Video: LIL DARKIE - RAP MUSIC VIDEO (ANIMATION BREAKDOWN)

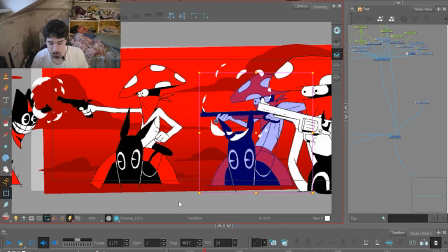(24:22)
So you know, it's the opposite to create the idea of moving a camera. I don't know if I explained that really well, but I think you get it.
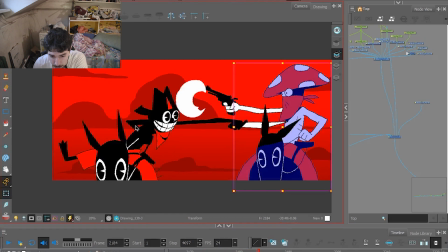(24:32)
And here I basically have him as one object, him as another, and the both arms. So this is what I told you about looping animation. I have Darkie is just two drawings here.
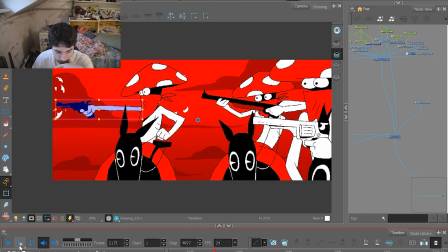(24:46)
Look. If I go to Darkie drawing,
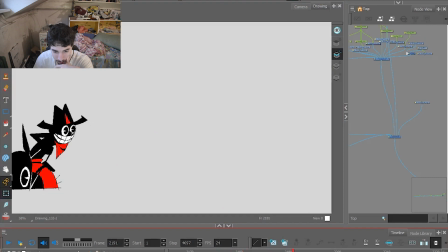(24:52)
He's this one and this one, this one and this one, this one and this one, and he's just going and that's it.
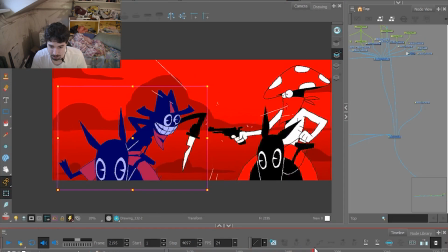(25:00)
And the only thing that I've actually animated is the arm, and it's about 4 or 5 frames going and just sticking up the other guy's arm. And here he's dropping he drops the gun, he catches it again,
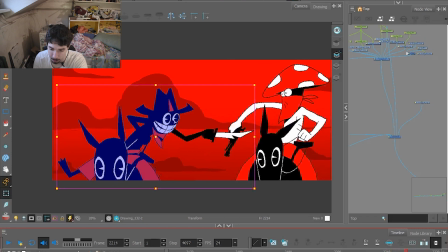(25:18)
and over here he drops it and it's falling down, and of course putting some small sparks when you hit a gun with a knife. It's you know. Oh yeah, I really like this shot.
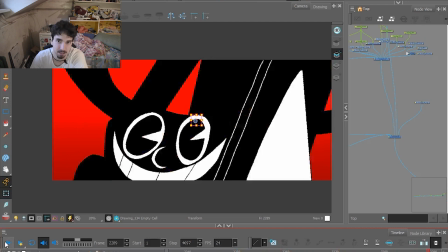(25:30)
Again, just 5 frames, and you have a yeah. Oh yeah, yeah. Oof, my favorite shot. I love this. I want this my screensaver. Yeah. I'm basically tugging on my own wiener over here, but I really like how this one turned out.
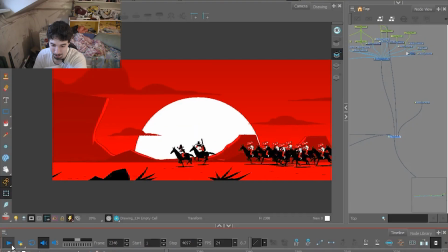(25:50)
It's really beautiful.
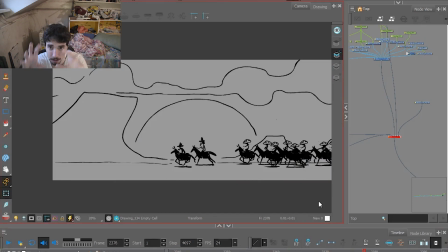(25:53)
This one, I knew that I had to make each one of these guys on the horses on a looped animation, going one way, and then moving the whole background the other way. But as I mentioned before, to make that depth effect, okay, if I turn it off,
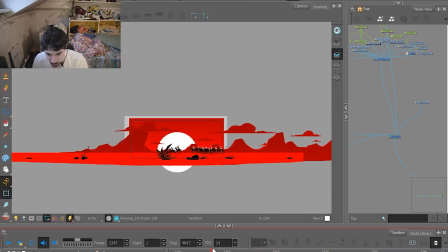(26:11)
you can see it's basically going on different speeds.
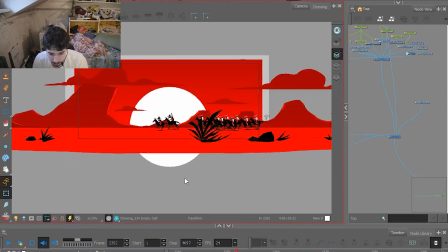(26:20)
You know, the front bush is going fastest, the ground going a little slower,
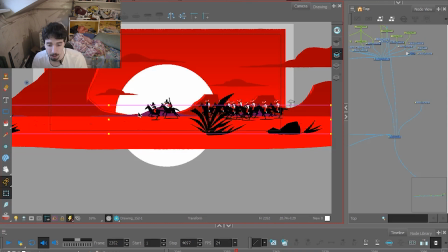(26:26)
these front sets of mountains over here behind them going a little faster than the back ones, and of course the
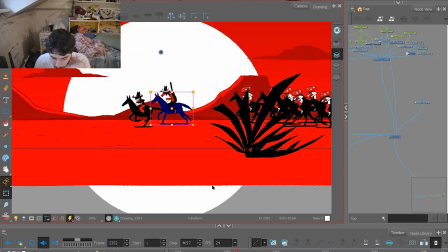(26:34)
clouds going slowest. And of course I made little movement on our guys,
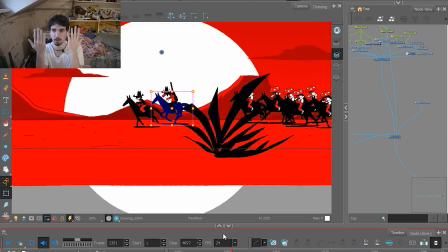(26:40)
so they intersect a little bit, so it's not just 2 static drawings here, of course moving on their separate ways, but just saying here. So Darkie going a little bit back, Wendigo going a little bit further, so it's going a little more natural.
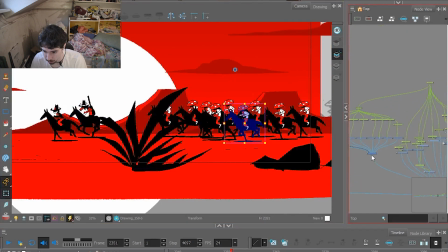(26:56)
And for these guys, you know, over here you can see this is just a tree for each one of them,
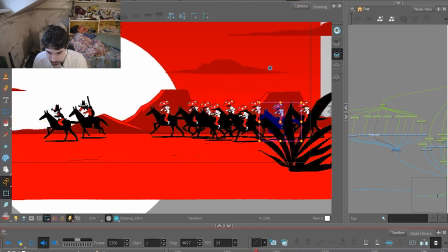(27:05)
because they're a copy and paste of the same guy, just intersected, so it's not the same movement on the horses.
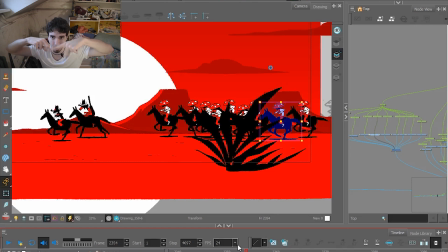(27:12)
So one is going this way, one is going this way, and it's not the same.
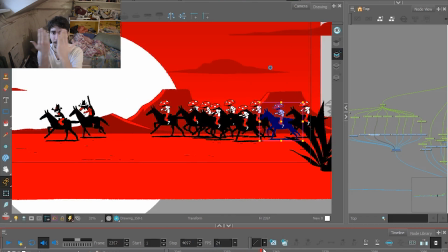(27:18)
And of course each one of them going and intersecting.
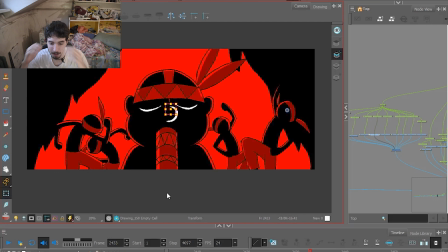(27:21)
Yeah, about this one, I had to look on some reference for Native American dancing. Of course I didn't do enough referencing about it. I just found a video where they were doing a sort of dance, and it looked good.
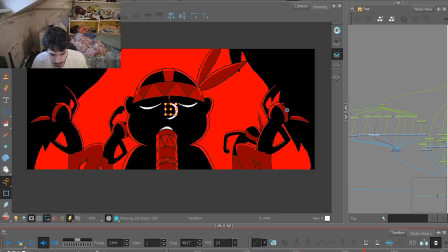(27:40)
It could be made in a couple of frames and just looping them, so it was okay. Because if you look over here, my first idea was I want to have some guys throwing their arms back,
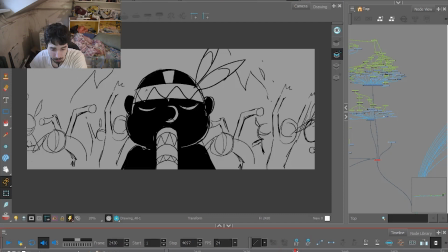(27:52)
one of them going like this and stuff like that, but it was easier to make just 4 guys,
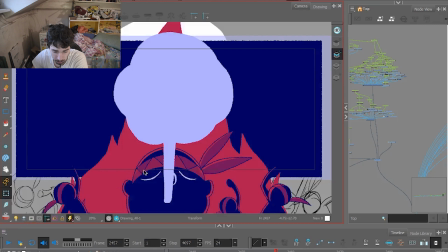(27:57)
you know. And yeah, the smoke blowing is basically moving the camera, moving the shot down,
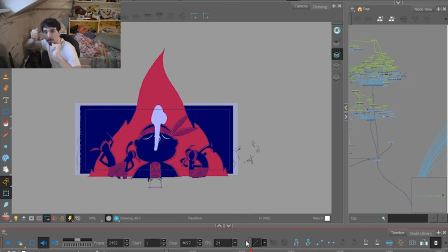(28:06)
making the idea that the camera is moving up after the smoke.
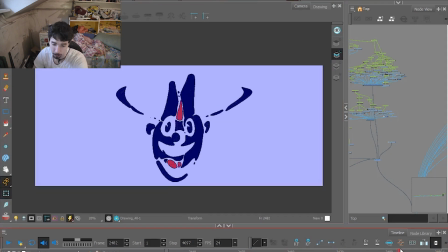(28:13)
Yeah, basically frame by frame. There's nothing more to say about this.
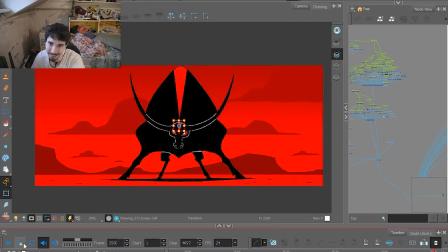(28:18)
It's just drawing. Yeah, okay, the bull scene. I really like the bull scene. The bull is basically just a single drawing over here, and his head is moving on a peg, so it's making.